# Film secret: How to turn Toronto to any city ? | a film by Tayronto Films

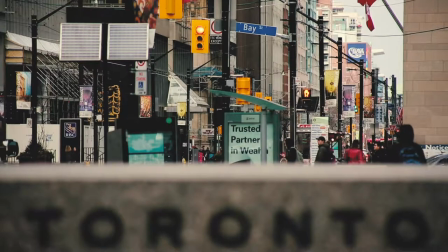(0:00)
A city where many American movies and series are filmed. What is so special about Toronto?
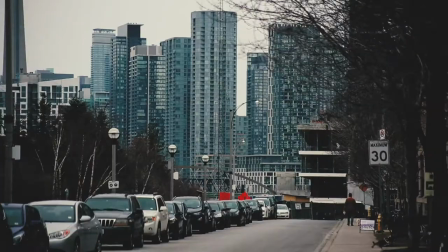(0:07)
Toronto doesn't really look like New York or Chicago or any other American city Toronto stands in for.
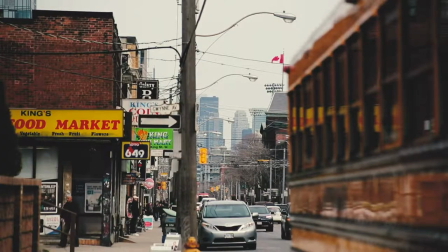(0:12)
That is why filmmakers avoid wide shots of Toronto. Let's try that out.
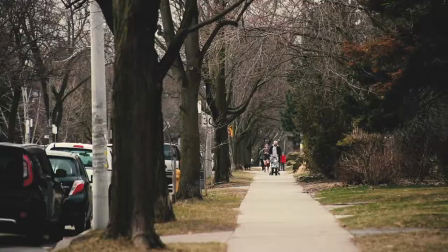(0:18)
Wide shots versus close-up. Now, you can't tell if that's Toronto or some American city.
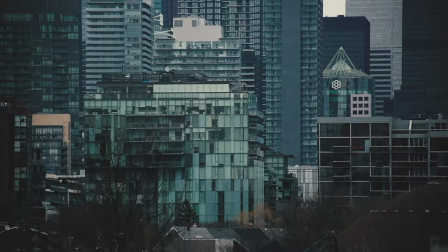(0:25)
Whenever you film, remember, zoom in as much as you can.
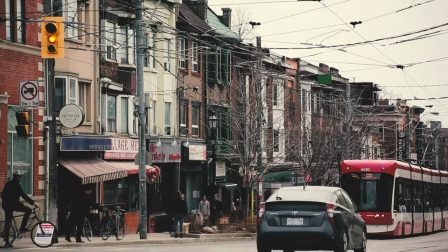(0:31)
let's imagine we get a good shot oh wait local transit system
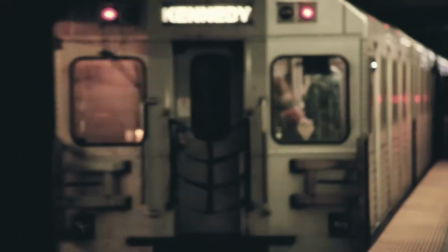(0:37)
huh be prepared to suffer because streetcars are everywhere windows are perhaps one
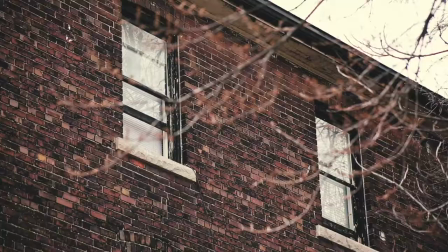(0:43)
of the biggest differences between Canadian and American architecture American windows inspired by Dutch and British
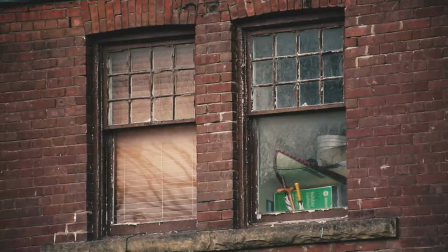(0:49)
settlers are double hung windows they are the centerpiece of the American aesthetic Canadian
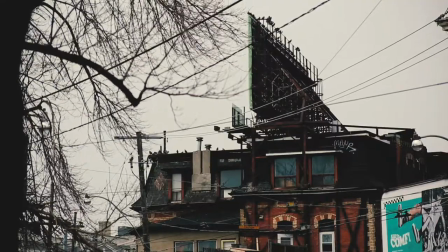(0:55)
architecture on the other hand was influenced by the French, which resulted in this.
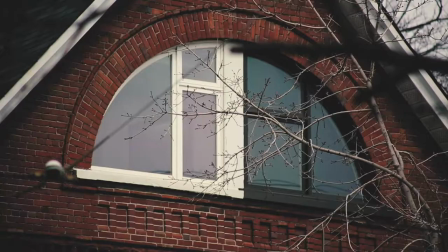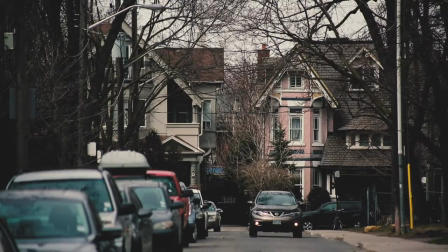(1:06)
Now let's say you get this perfect shot, but there's one problem. Damn these TTC cars.
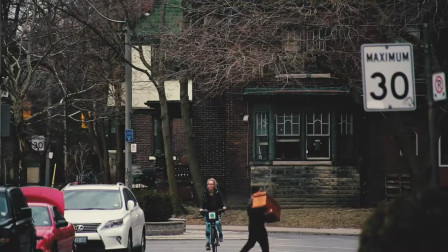(1:12)
Suburbs are often America's movies signature and primary location sets. Canadian suburbs unfortunately don't look much like American.
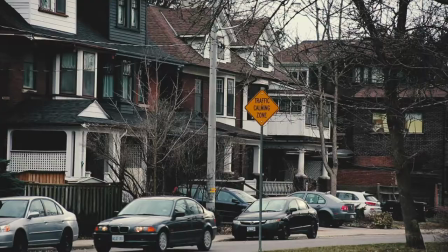(1:20)
However, Toronto's got your back.
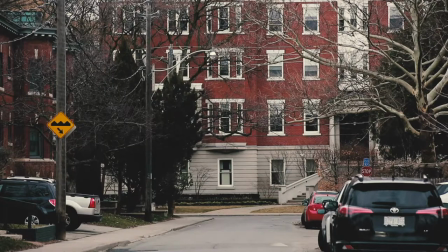(1:23)
One of Toronto's oldest neighborhoods, the Annex, is lined up with tall trees that looks pretty much like any East Coast suburbia.
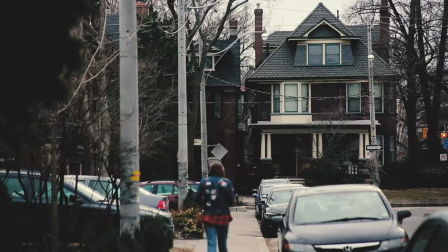(1:30)
Many buildings like this can pass for Upper West Side in New York. Oh, Canada.
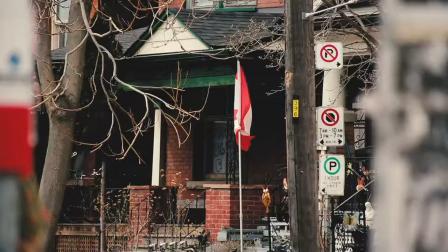(1:35)
We love a good old Canadian flag, eh? But not if we're trying to fake our big red, white, and blue neighbor.
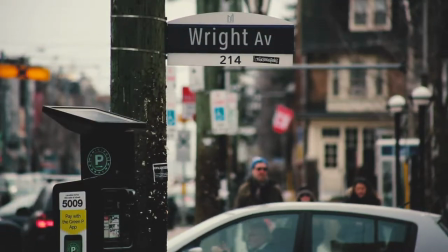(1:42)
Another thing to look out for, street and road signs. Now, signs in the United States are predominantly green, while in Toronto, they are blue.
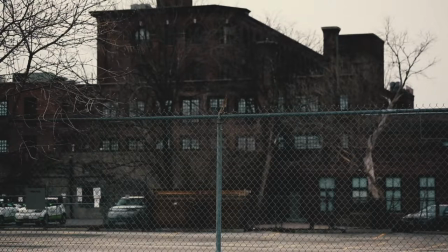(1:49)
So let's just edit that out. Brick is another important visual. American buildings are mostly made of red brick.
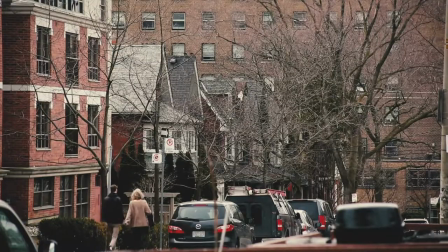(1:56)
Perfect. Look at this American suburban street in Greenwich. Well, I don't know Yonkers or maybe it's Boston.
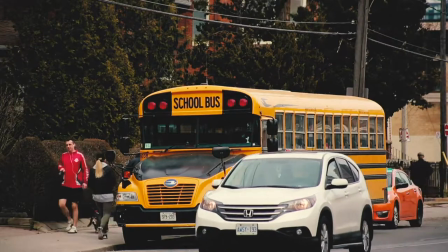(2:02)
I don't know whatever you want it to be Placeless of Toronto makes it unique. You can literally fit any narrative in the city.
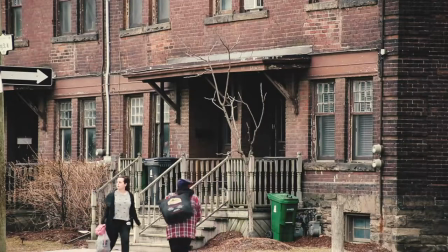(2:08)
You want an abandoned Detroit feel you got it You want an Asian city? Hey, you got it.
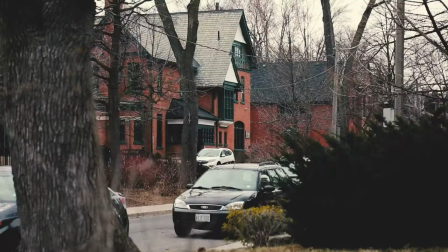(2:14)
You want a Paris suburb? You know what you got it. New York definitely got it.
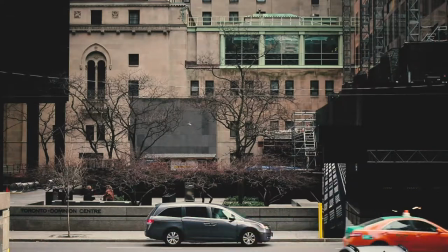(2:19)
Toronto's got your back
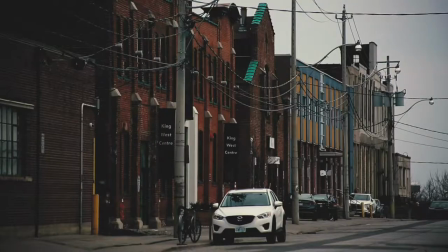(2:24)
Boston no problem targeting specific buildings in Toronto will guarantee you whatever location you're trying to fake All in all,
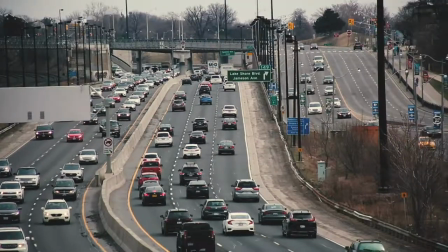(2:32)
University of Toronto, Distillery District, West of Queen Street, Financial District and the beautiful annex are your main areas to fake any location in the US.
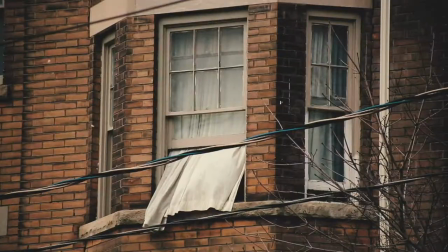(2:42)
That's your tip for today and remember, zoom in and no wide shots. See you later!